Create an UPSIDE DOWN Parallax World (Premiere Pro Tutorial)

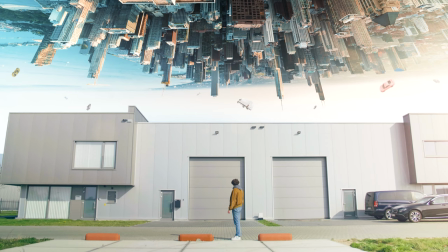3s
Hey folks, Jordy here for Premiere Basics and today we're going to create this very cool double world
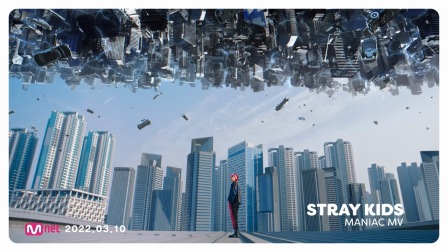9s
parallax effect from the music video Maniac by the K-pop band Stray Kids.
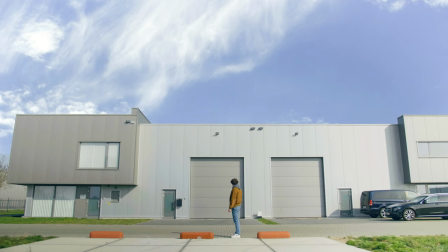14s
I know, K-pop is back. The first thing we're gonna need is a low angle shot of a building or a city. Very important is that you have enough sky above the buildings, this room is needed to place the other city shot on top and that is going to be an aerial shot of a city.
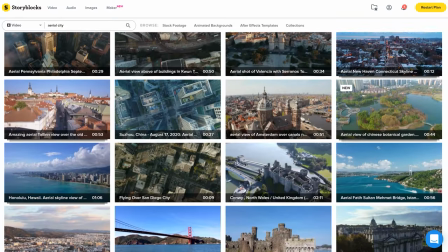29s
I found something on Storyblocks. because flying with a drone over a city is just not so convenient.
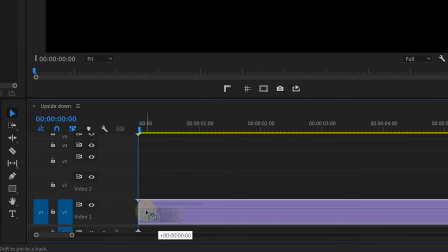35s
Now, inside Adobe Premiere Pro, I'm going to place the city drone shot on Video Track 1 and on top goes the low angle shot.
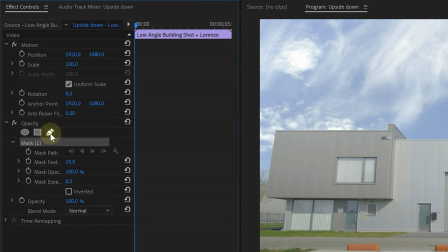42s
Now, with that top clip selected, head over to the effects controls, opacity and pick the pen tool to draw a mask around the building.
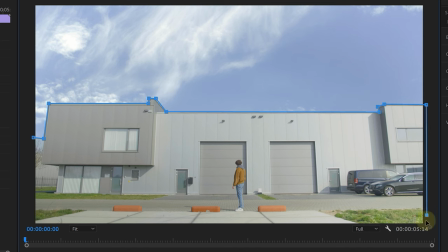50s
Now, it doesn't have to be super precise, but do try your best. When done, the bottom clip will reveal.
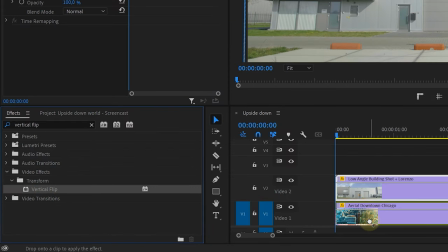56s
Search for the vertical flip effect in the effects library and drag that to the bottom clip. flipping it upside down and now it's just a matter of
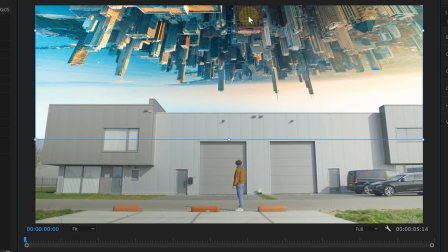64s
dragging it to the right position and bada bim bada boom that's already half of the effect we've got a double world now if you don't have a building shot like i do you can always use a heavily feathered mask in the sky to blend between two clips the workflow is the same
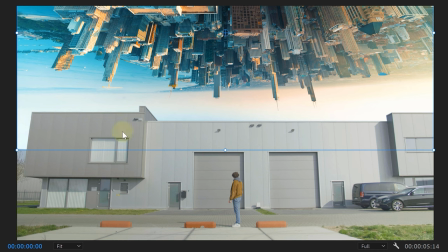79s
next up will be the color matching of the two shots my top city is quite teal and orange so i'm going to match my bottom part of
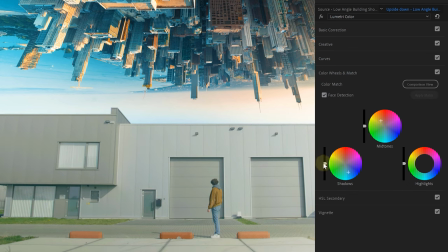87s
the shots with the In the Lumetri panel I head over to the color wheels to add some blue or teal in the shadows and orange into the midtones.
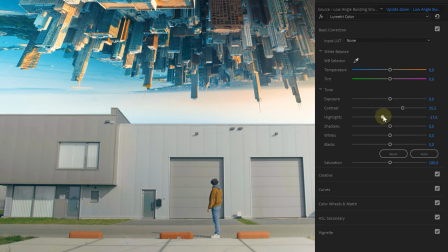94s
If needed, I can further tweak the exposure settings in the basic correction tab. Try to match the two shots, that's gonna be very important.
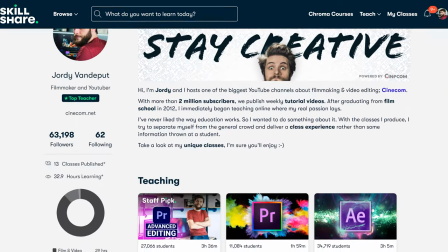102s
And if you've been enjoying this tutorial so far, definitely check out my course on the advanced tools on Adobe Premiere Pro.
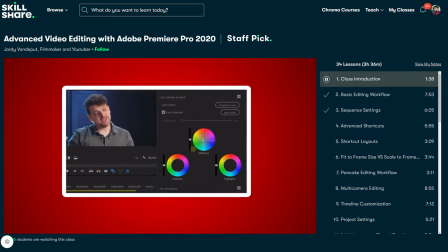109s
I'll be covering editing workflows, multi-camera, advanced animations with the graphics essentials, how to create your own templates,
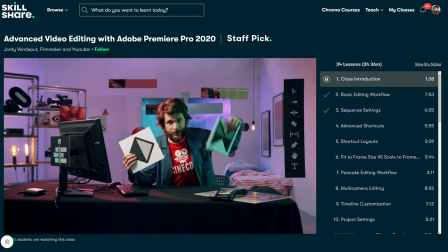116s
custom transitions, time remapping, masking, color grading, audio mixing, and so much more.
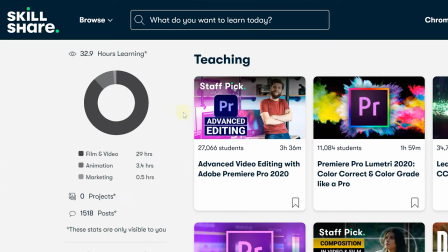122s
I've been getting overwhelmingly positive feedback and the class has even been staff picked by Skillshare. So if you want to learn everything there is about Adobe Premiere Pro, this three hour long class is the one you need to follow.
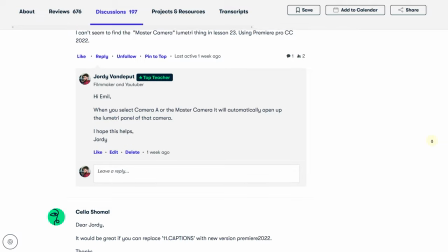135s
Each lesson is short and to the point. You'll be in touch with me through a discussion forum to answer all your questions. And since I'm among the top teachers at Skillshare, I'm able to give new students one month of Skillshare Premium completely for free. So, go check out the first link in the description down below to start this class right away. And that was a shameless plug, now let's go back to the double world. Let's place some floating cars in the sky as seen in the original.
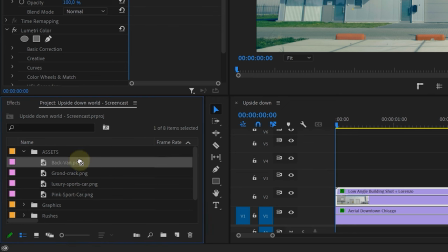161s
I have this picture of a car with a transparent background, which I drag into the timeline on top of everything.
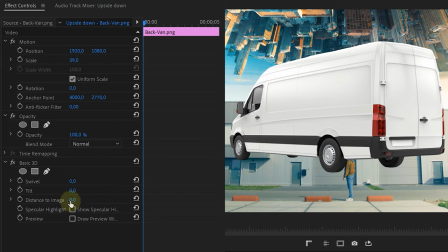167s
Then search for the basic 3D effects and add it to the car image. With the distance to image setting, you can push the car far away making it small.
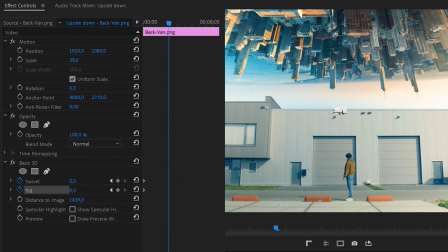175s
Then I'm going to start animation for the swivel and the tilt. Go further in time and change their values a little bit. Keep it subtle, this gives the car a fake feeling of being 3D.
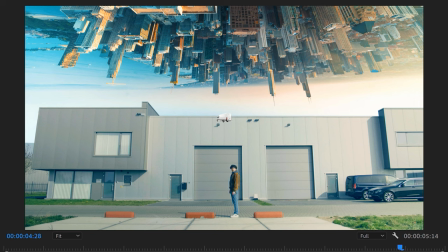187s
And because the car is so far away, you don't notice the actual perspective change isn't really happening.
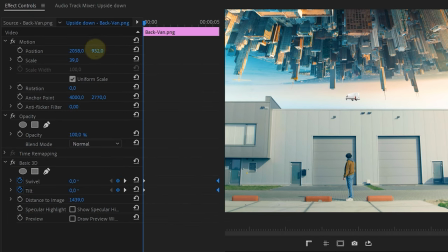193s
Next I will also be giving the car a position animation, making it slightly go up in the air. Be very subtle with your animations though. The car is animated, but it isn't really matched properly in the scene. First thing, lower the opacity to around 80%, and this will fade it a little bit better with the background.
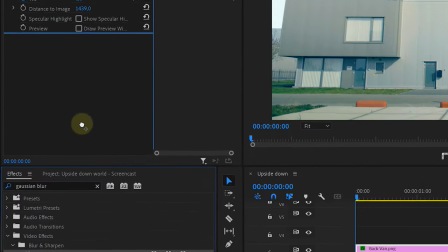210s
Next, add a Gaussian blur effect, and increase the blurriness a tiny bit.
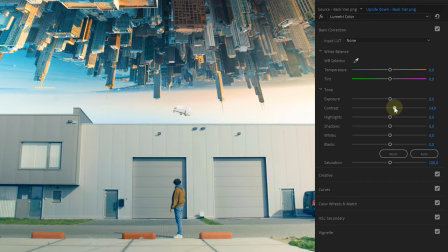214s
Distant objects shouldn't be too sharp, and if needed, let's use Lumetri to do the last color matching. Again, you might want to introduce that teal and orange as we've done before. Now, you want to put some more cars in there, the process is exactly the same.